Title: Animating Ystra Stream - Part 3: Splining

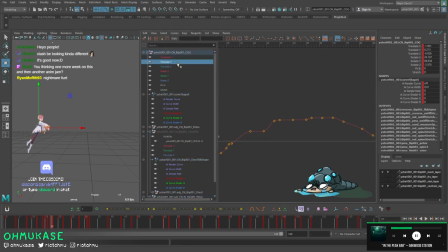754s
is so soft
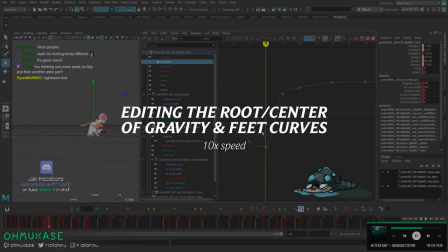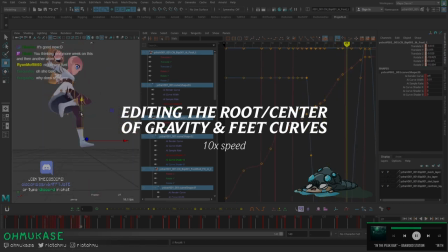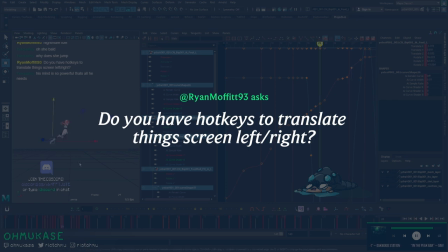781s
do you have hotkeys to translate things screen left and right i sort of do um so there's a hockey setup that i use that's
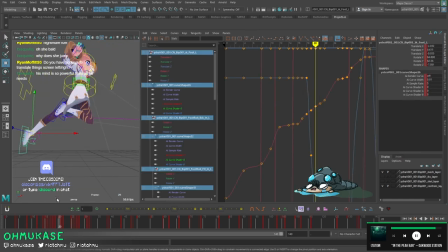788s
really really useful it's kind of like a tweener basically let's say we have these two poses right we have this pose and this pose right so these are the two points for this foot in translate uh x right so
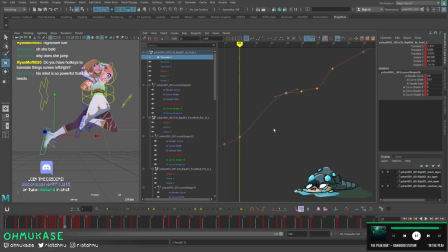800s
we have here at this value and at this value um i have a tweener set to d and f which basically says if you hit d take whatever value is here key it and um tween it towards this key the one on
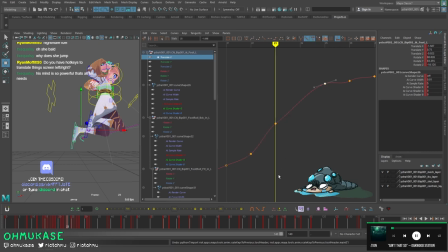815s
the left if i hit f f will go to the other direction so i go to this key so essentially if i go ddddd i am pushing it and basically making it weighted to this side if i hit ffff it goes to the other side so this would be in this situation on
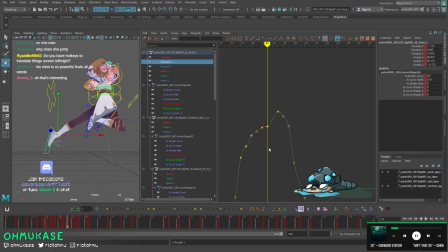832s
the tz on the tx if i'm on ty ty is like this it'll just do up ty now this will apply when you have something selected so if i select only a ty it'll only affect ty if i select only tx it'll only select tx if i do both ty and tx then
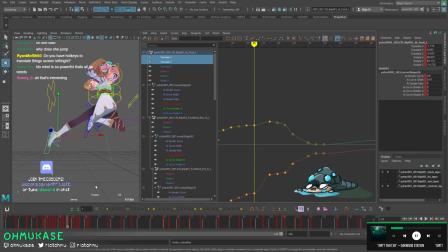848s
it'll do both if i don't have anything selected it'll just take every single channel value and then it'll just move everything so like in this situation you'll see that all these values move so that's why you'll see me in this situation when i'm keying back and forth i'm like on this frame i
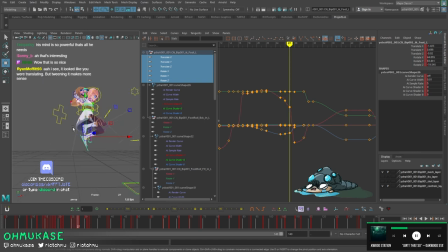864s
actually wanted to be favoring one side versus i wanted to favor the other so in my head i don't have to move anything obviously i can like tween tween tween and then like adjust it a little bit but um it's just easy for me to go back and forth and then just like
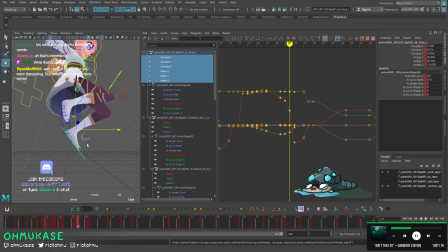881s
df df df if i wanted to be in a specific spot instead of having to like um move stuff with the mouse pointer and be like oh over here i wanted more over here so this is also why when you're doing a workflow i think it's best to always think about extremes because the in-between stuff you can always
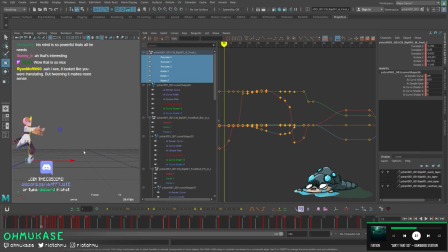897s
like finesse later essentially right now i was looking at the spacing of this jump with the feet. The interesting thing that we were running into is when you spline, everything becomes a lot softer, right?
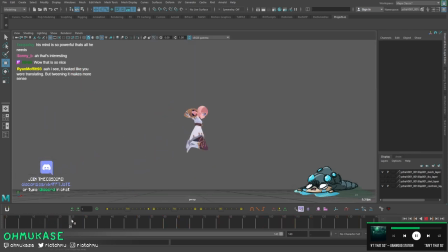909s
So you'll have noticed that even though I put in some poses that I thought I liked in blocking, the feet didn't hold really nice visual poses as she was jumping and going through stuff. So you'll notice here that what I did is I tried favoring this read here, as well as the extension read here, and then the straight pose read here.
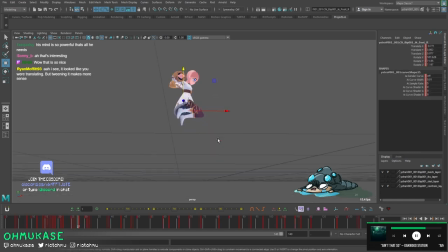929s
I'm still, I'm gonna do this foot next. You'll notice that like the transition poses into these are all very short. It's like I ease out of it over two frames and then strike it straight. And that when you're jumping feels a little bit more graphic.
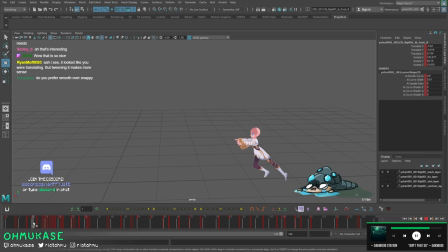946s
For example, one thing you'll notice here over here on her hands, on her arms, is that when she does her jump and because it's flying, they're just spinning and they're just moving the entire time obviously i need to fix that but my style so far that i've been trying to do at riot is pretty snappy so the best thing you can do is to get this pose to read
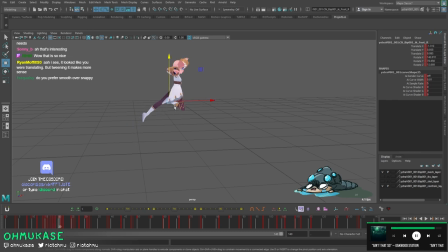964s
this pose to read this pose to read and then read it hold it as long as possible before transitioning to the next one and then hold that and then transit the next one so right now the feet are feeling slightly okay i think no
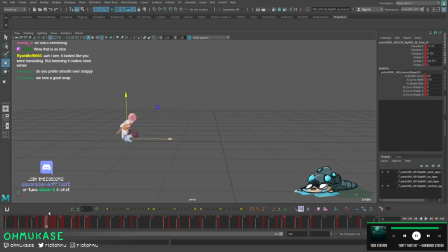that's okay all